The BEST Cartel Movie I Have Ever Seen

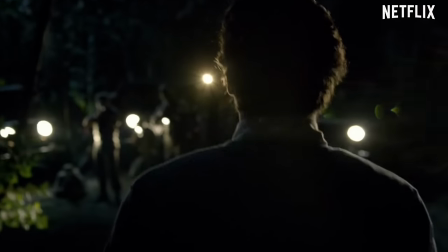16s
Nowadays, it is impossible to mention the cartel without a horde of people rushing to tell you just how much they loved Narcos.
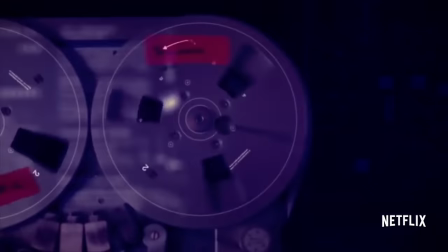23s
And while the Netflix series was a smash hit and helped bring cartel cinema to the size it is now, I instead want to talk about something a little different.
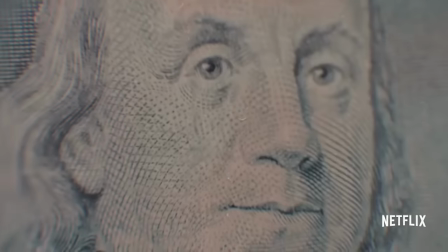30s
While Narcos brought the story of Pablo Escobar to millions of televisions,
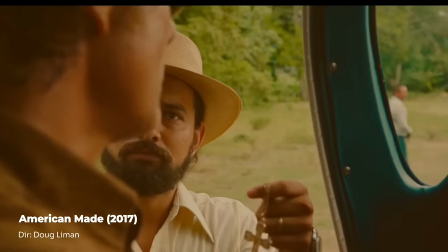34s
I want to talk about a different take on the modern war on drugs, 2015's Sicario, meaning hitman in Spanish.
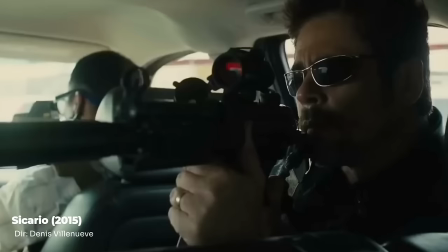39s
The film focused on the brutality of the conflict between the Mexican drug cartel and the U.S. government, and the shady tactics employed by both sides.
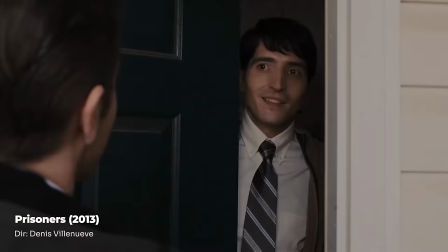47s
Having rose to prominence following his 2013 hit Prisoners, Where's my daughter?
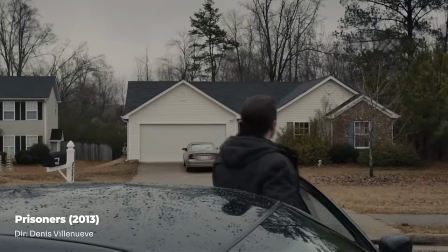53s
Denis Villeneuve again decided to focus on the world of crime, although this time he moved on from a small-scale local kidnapping to the international drug trade.
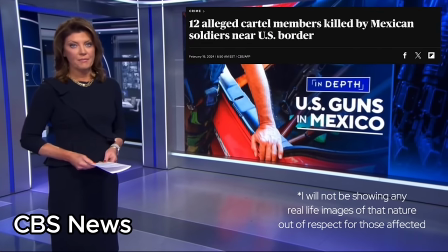60s
Wanting to focus on the geopolitics of the issue, Villeneuve was moved by the imagery surrounding the Mexican drug cartel, and the warzone-like environments their clashes with authorities caused.
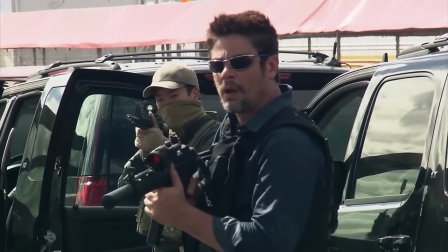69s
To give his film that extra touch of realism, the crew shot on location in Albuquerque and Veracruz, Mexico,
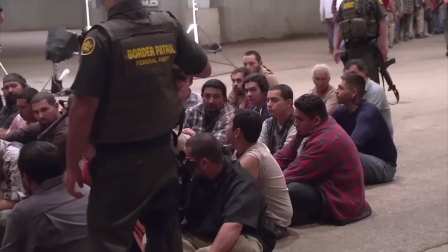75s
although the prospect of shooting in Juarez was limited to purely landscape shots due to the danger of travelling there with the crew. I think Villeneuve's approach to filming this with such a commitment to realism leaves this picture as an unforgettable experience, which gets up close and personal with the horrors of the cartel.
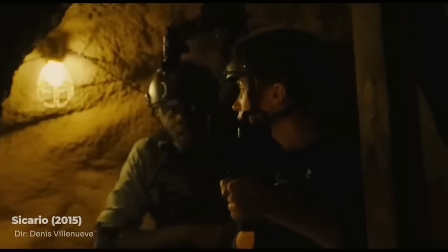90s
While many now know the French-Canadian director from his successes with the Dune franchise, I instead want to focus on his incredible ability to tell a high-stakes, more grounded story.
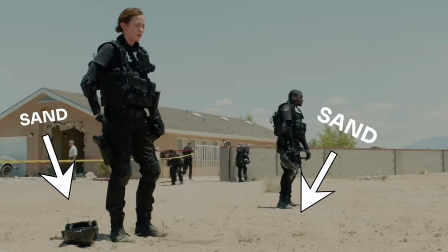98s
It's just a coincidence that both films heavily involve sand, I swear.
I don't like sand.
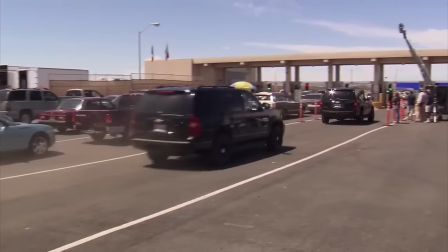103s
Outside of the direction, Sicario was also praised for its many strong performances.
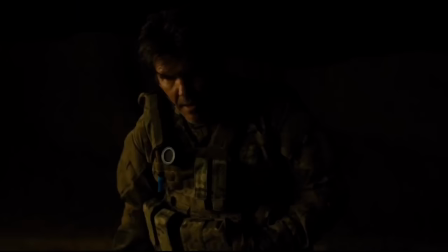108s
Featuring Emily Blunt, Benicio Del Toro and Josh Brolin, the film's strong lineup of dramatic actors leaves every character feeling fleshed out and deep, especially Blunt's Kate Mesa.
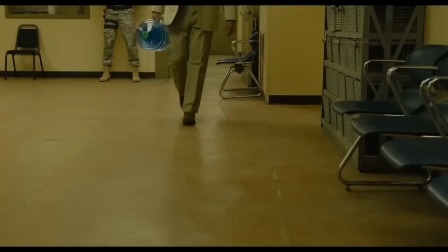117s
Alongside Blunt, Brolin and Del Toro both provide some excellent supporting performances, steeped in a tense mystery, as the plot keeps information about their characters to a minimum.
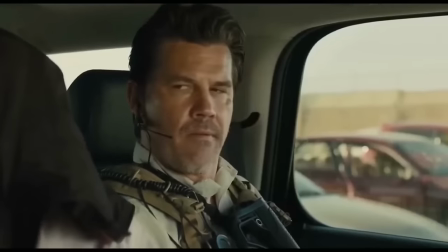126s
The three main characters are fundamental to the drama of the story, as Villeneuve chose to keep the villain largely faceless until the films close,
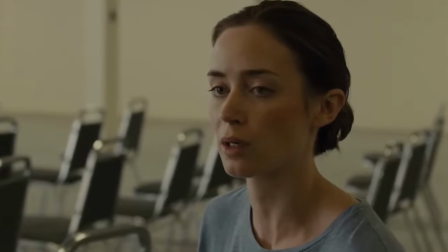133s
meaning the tension is heavily dependent on the core characters themselves and their relationships between each other.
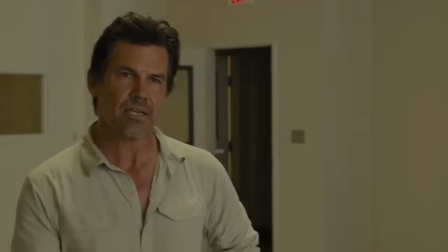138s
Now before I start spoiling the story of this film, I encourage that you try and check it out for yourself as it's definitely worth a viewing, but without further ado, let's get into the plot of Sicario,
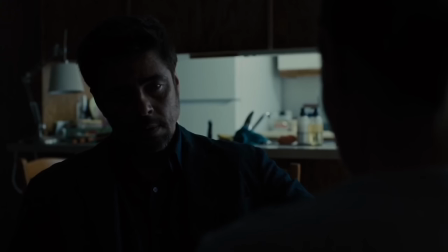146s
and be warned, this video will contain significant plot spoilers throughout.
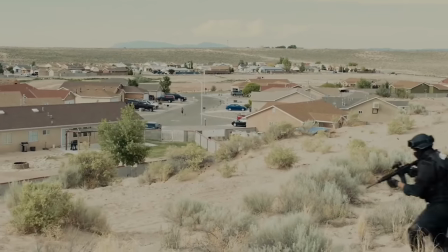149s
The film opens on a shot of suburban Arizona before the distinctive silhouette of FBI SWAT officers appear against the desert backdrop.
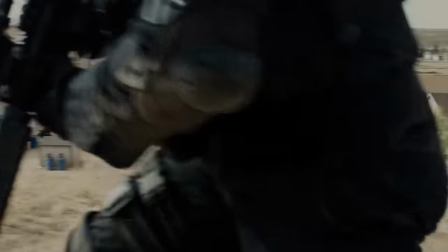156s
Moving in on a small bungalow, the agents begin to set up a perimeter as snipers watch over.
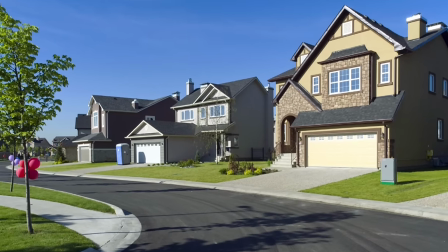161s
The contrast of this opening shot is fantastic, as the idea of a quiet suburban town is immediately disrupted by the armed figures of law enforcement,
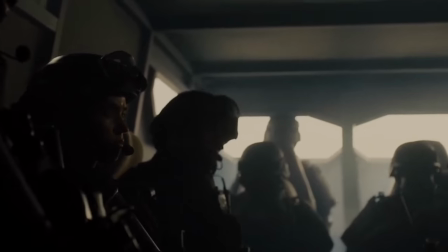168s
immediately cluing the audience in to the severity of the situation. We cut away from this establishing shot to the interior of an armoured van, the hot sun glaring through the windows.
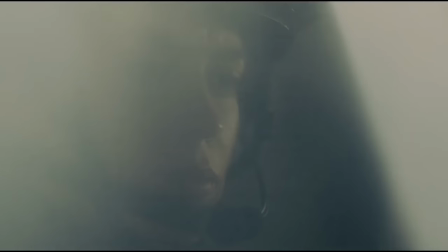177s
Here we got our first look at Kate Mesa, as she glances over at her partner Reggie, played by Daniel Kaluta.
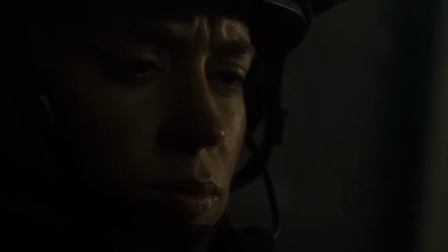182s
She's clearly razor focused, however there's an element of unease to her characters she prepares for what's to come.
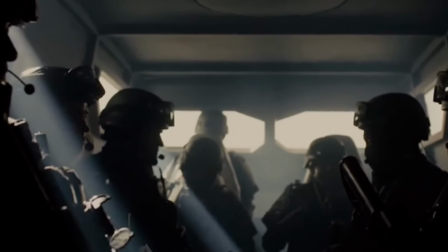188s
The claustrophobic view of the van interior adds to this unease, leaving audience members anticipating the worst from whatever's coming.
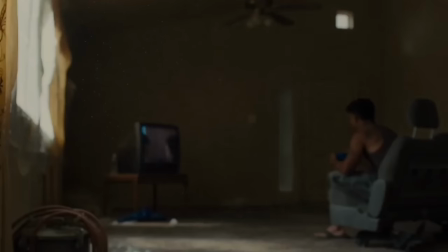194s
Shifting away to an interior, we see a man slumped in front of a TV, but before he can finish his legendary playthrough of Halo Reach, the rear of the SWAT van comes crashing through the wall.
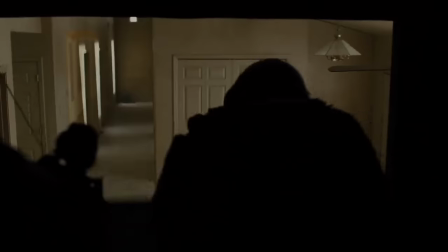203s
Flashbangs quickly go off, before the officers rush out, arresting everyone in the building.
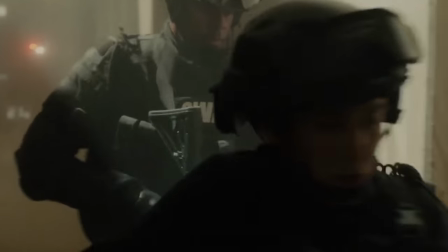207s
Mesa heads to assist with the sweeping of the house, entering a room where a man blasts a shotgun at her with little warning.
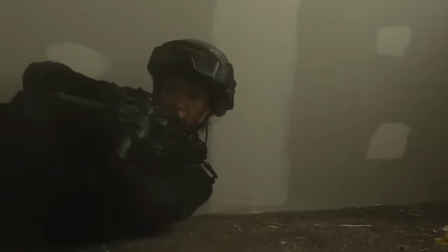213s
Diving to the floor, Mesa narrowly evades death and kills the man, but something behind the bullet holes catches Reggie's eye.
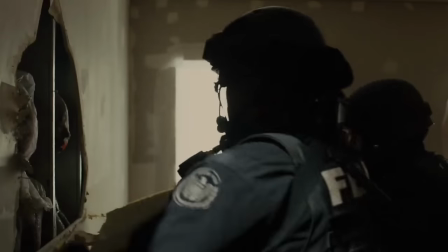219s
Stripping away at the walls, Mesa and the other officers are greeted by the sights of heavily decayed corpses lining the inside of the structure,
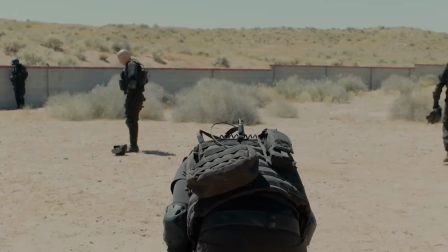226s
with the smell causing Mesa and her officers to start vomiting. As if the image of a house of corpses wasn't distressing enough, Villeneuve uses shots of the team vomiting to immediately upset the audience,
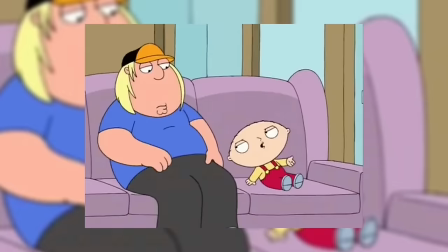237s
as many often find themselves unable to watch videos of somebody else being sick. It's when we cut to Reggie outside that he reveals that the team were looking for hostages,
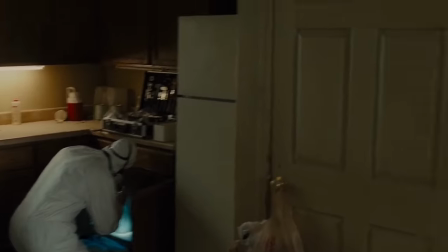245s
as shots of the interior show that almost every wall in the building has been filled with naked bodies,
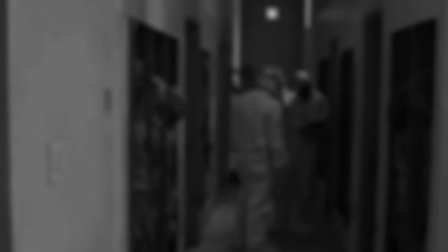250s
likely asphyxiated to death with the plastic bags over their heads.
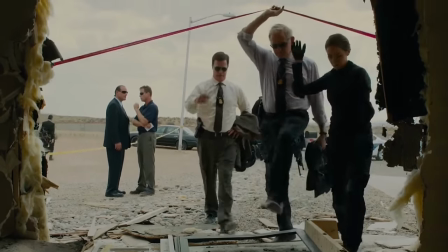253s
The FBI higher ups arrive, revealing that the house is connected to Manuel Diaz, the head of a Mexican cartel, although they have no way to officially connect him to the building.